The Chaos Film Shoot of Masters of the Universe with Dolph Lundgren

It was an extraordinary time to be working for Canon. You have to understand that at this point in time, the most films that any of the major studios had in production was Warner Brothers, and they had 6 films in production. Canon had 84 films in production. There were 3 times during the making of the film where literally the payroll didn't arrive that day and the crew was all gonna walk, and I had to get them all together and say, you're here, let's finish the day, and if at the end of the day there's no money, I understand, but meanwhile, Elliot Schick, our producer, he's gonna go get the money.
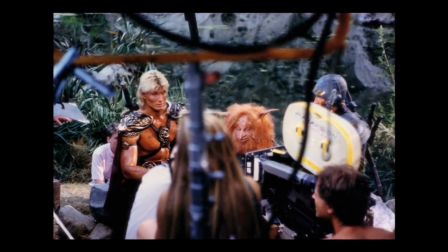So I can't promise you, but I can tell you we're gonna do everything we can. I think we'll have your money by the end of the day. So, you know, you don't hear all these stories in making a movie.
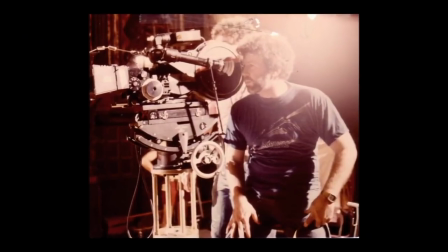What you have to do as a director to keep things going. And the guys said, okay, well, you're right, we're here, let's do it, let's do the day. So we'd get through the day, and somehow or other, Elliot would get to Canon, and somehow they would find the money, and they would get their payroll, and we kept going.
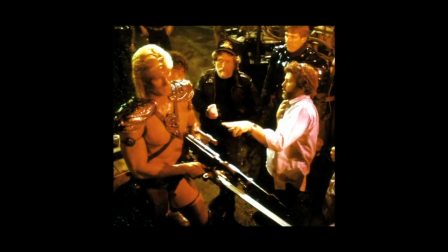So Canon was really pressuring Gary, and they decided to pull the plug. They didn't want to do the huge battle sequence at the end of the set.
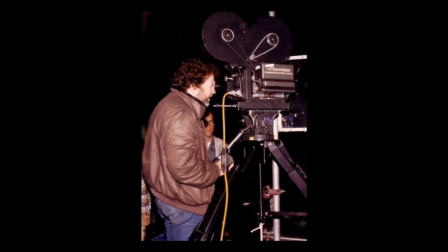Yeah, they shut me down on the set in the middle of the battle. And I mean, literally with someone picking up a card and put it in front of the camera and saying, you're done.
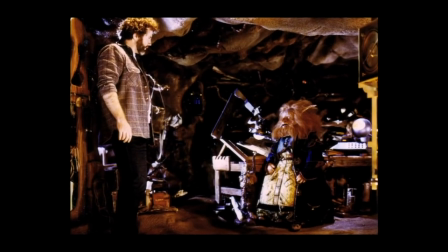I mean, in the middle of a shot. So that was kind of crazy. And I said, you know, we don't have the end. There's no, we don't have the final confrontation. We have the setup. We did the clash.
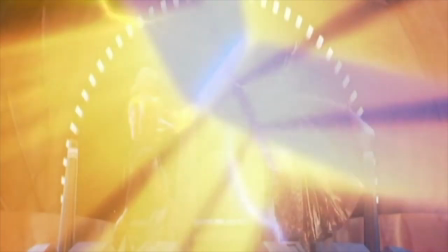We had the moment where He-Man and Skeletor clash with the sword, right? And on the set that day, I had an idea, which was, because I knew we were running short on time, and I knew they might do this to me. So I had them do that clash once, and I told the DP,
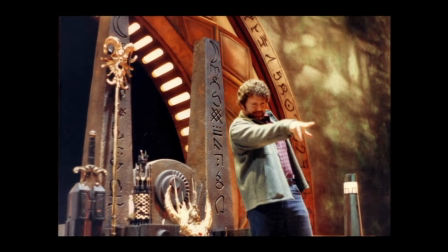I want you to I want you to pull, you know, basically kill the lights in the soundstage and just let them fade to darkness. Because if I'm not able to finish this battle, then I'm going to do a thing. I thought through that when they go, the power is so much that it like saps the power from everything.
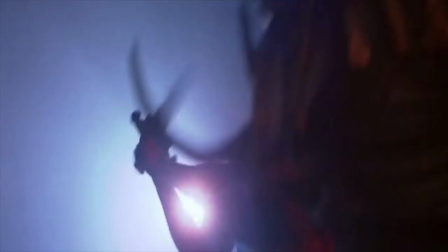And then we're in this dark void. And that's where I can do whatever I got to do to get us to the end.
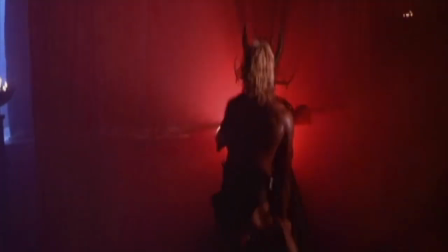So that night, I got them to let me do some random battle footage.
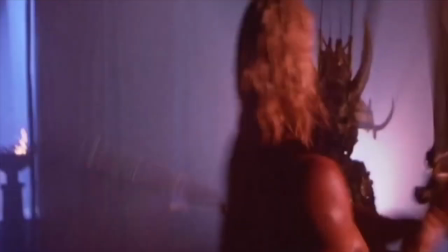Even though we shut down the set, I kept Skeletor and Dolph and the DP and this, and I got them to let me shoot some footage of them battling. And it wasn't very well choreographed. It was a very quick choreographic job. We kept the lights out.
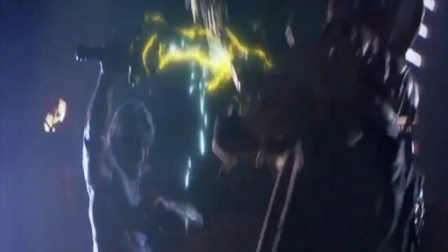We backlit them, which is what you see in the film. And we had everything now.
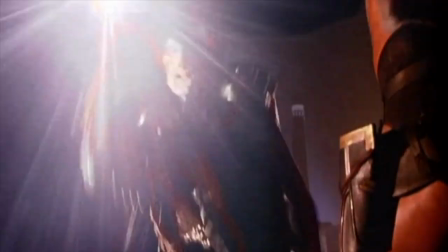So I had enough that I could piece together the battle, but we did not have the end, that moment where he hits the sword, it slides, he reaches for it, grabs it, all that last bit,
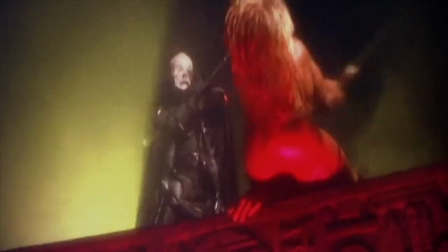none of that was shot. I said, okay, well, let's, I guess if we're done, we're done, and we're gonna have to come back and get this other stuff. It was a shame because I had really designed that set for sword fighting. I'd made sure that there were ups and downs and overs and unders and all kinds of ways it could be used to get the most out of this battle.
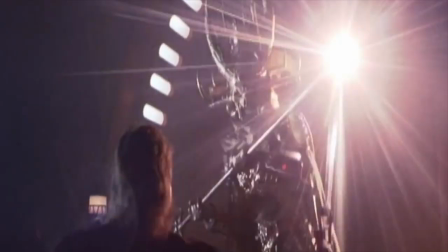We came back about 3 or 4 months later, and we got one day, kind of gave me one day at the Boss studio, and we boarded it very carefully. And every single shot, every cut, every close-up, everything you see there was all done in one day, and we got it, and we were able to put the ending on the movie. It was very, very, very touch and go. And at one point, the Canon guys, you know, Golan Globus, well, it doesn't matter, We're just, you know, they'll fight. They'll just fight, and then we'll fade out. I was like, you can't fade out.